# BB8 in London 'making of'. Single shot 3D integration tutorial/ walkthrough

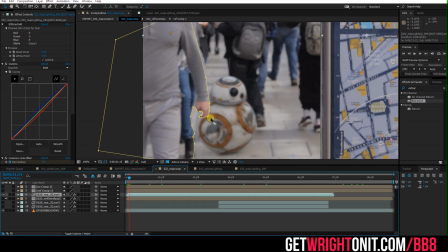frame by frame and moving this roto shape like one point at
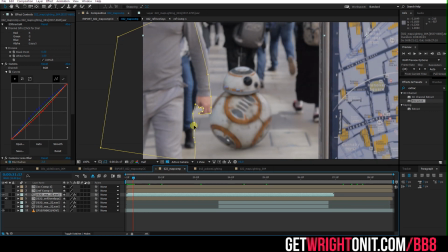a time to track where this hand and this leg go so that BB-8
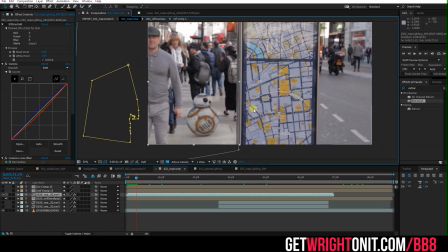can be occluded by it and same goes for this section later on
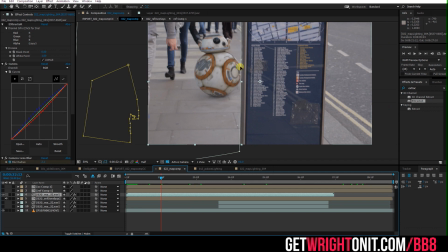when he actually passes slightly behind the sign so we have roto shape here just to occlude him and this same roto shape will be applied to all of his other layers so let's have a look at BB a bit closer to the screen maybe
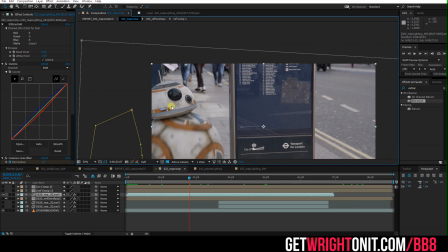around this section here we can see that we can now start to bring in some of the extra layers so right now he
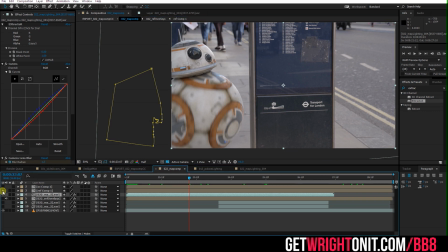looks quite flat you might say so I wanted to bring in a little bit more reflectivity on him to help like embed him in the environment a bit more and really make him feel like he's actually in in this world but it's almost a bit too strong so then kind of like knock
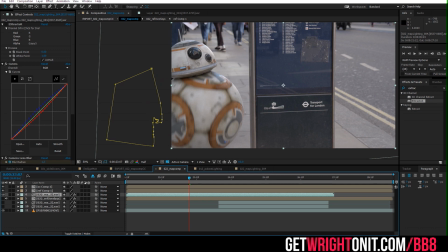things back a bit with the shadow and with using that occlusion pass that we had just to introduce that kind of soft sort of realism to
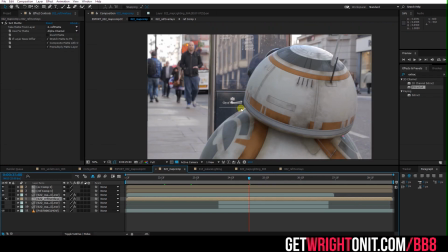the way that the light falls off around his body the real challenge of this shot is the reflectivity in this sign the reason being that his reflection
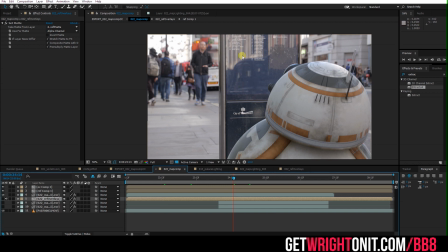should actually be completely on top of this sign occluding things that are in the background such as the taxi and the buildings however there are certain elements of the sign that needs to be added back on again so this text and this like white line that borders the sign so let's have a
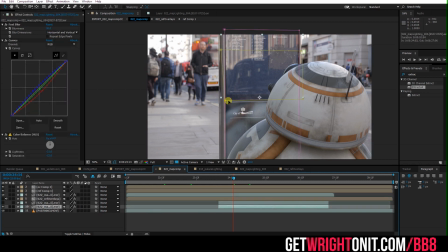look at the elements of it so we've got the soft blurry reflection on the base here which again we have animated rotate shape
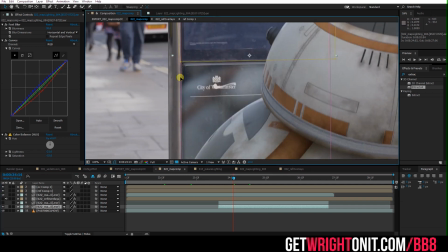for so again just kind of tracking around this rough area just to make it completely accurate although we do have a 3d object for this it is better just to
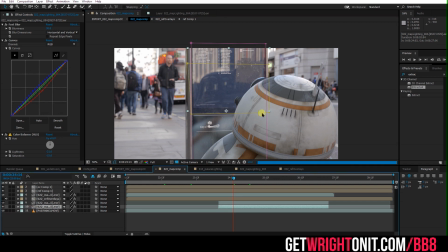like refine that in post with a like a softer edge to show some fall off and uh same again for this top section so the
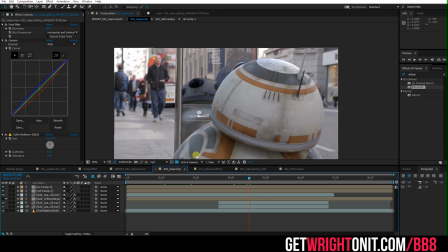top part of the reflection as we said has to be completely solid but the issue with that as you can see is that the problem is it doesn't
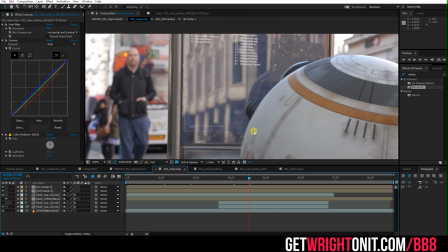look right at all because this sign has just become lost what there are sections of it here this like text here and this
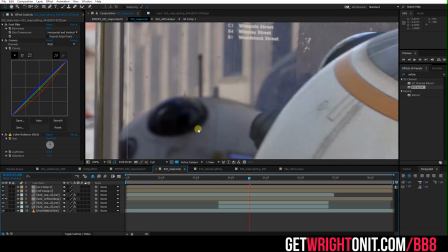line which just are completely gone now So we had to actually remake that part of it,
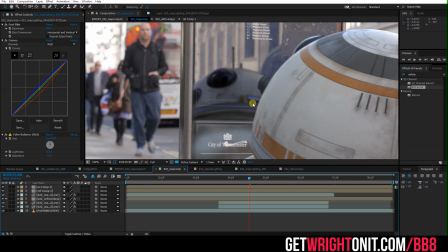reproduce this line and this text as closely as we could, as accurate as we could,
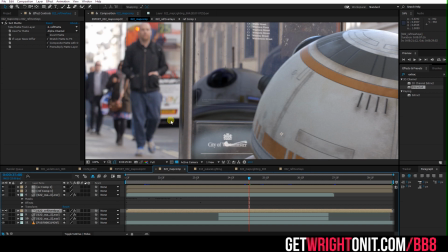and then track this line and this text back on top to match where the original line and the original text would have been. So you can see it's like quite, it matches up quite nicely. So then we can put BB-8 kind of underneath it.
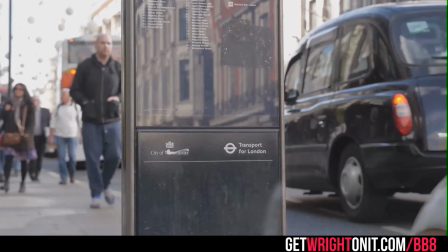And so here we have it, we have the final shot now working with BB-8 integrated, the reflectivity working,
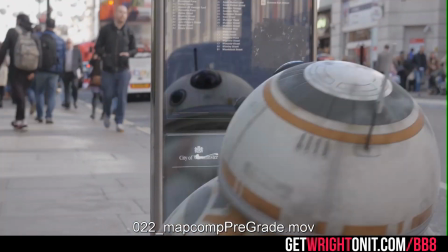the map tracked back on top of him and all the roto shapes working quite well and
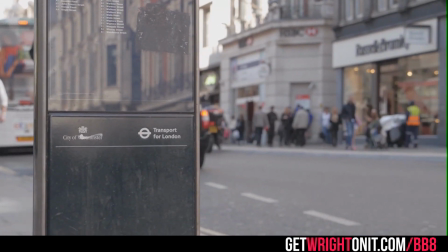especially with the motion blur that's going on and the camera movement really helps sell this.
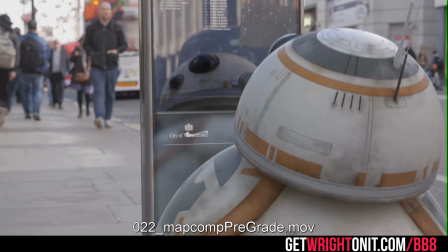This shot is without the final grade,
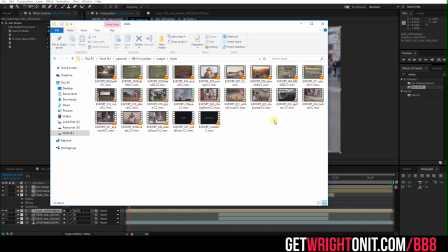I wanted to try and capture a bit of the feel from the original Star Wars films with the grade so that meant bringing in film grain
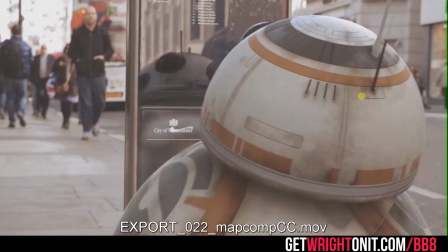and degrading the quality of the actual footage somewhat and also kind of bringing in the yellows and softness that you
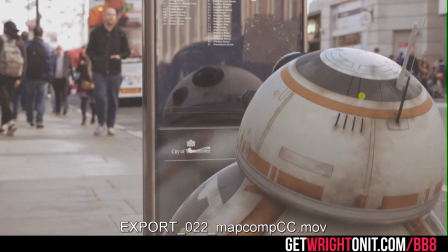get from a traditional sort of 35mm film. So this is the process just for a single shot,
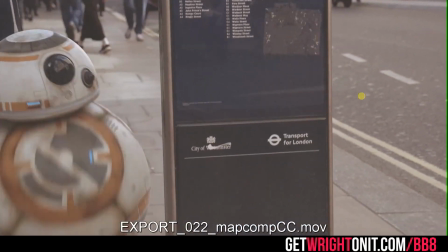all in all including the look development it's well over I don't know maybe a week but once the workflow was
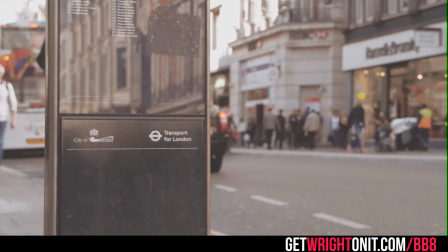established we could probably put out maybe one to two shots a day including animation,
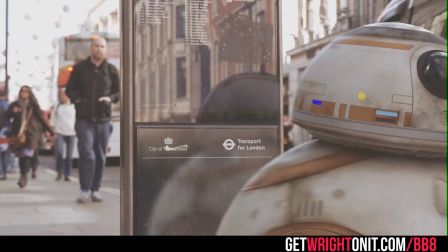look development, lighting and so forth, so the speed really ramped up near the end of the project. Thanks so much for watching,
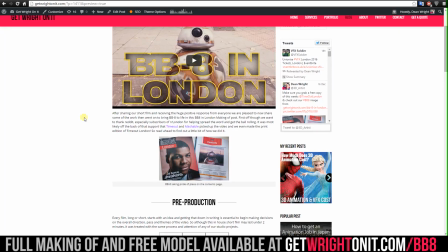please feel free to ask any questions you still have in the comments section on the YouTube video or the blog
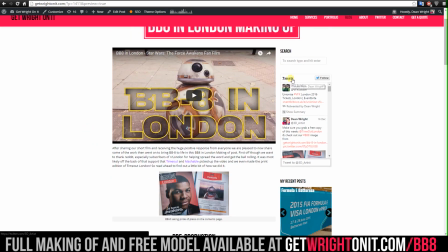post or even just hit me up on Twitter and it would be great to hear from anyone that's interested in the film. Cheers!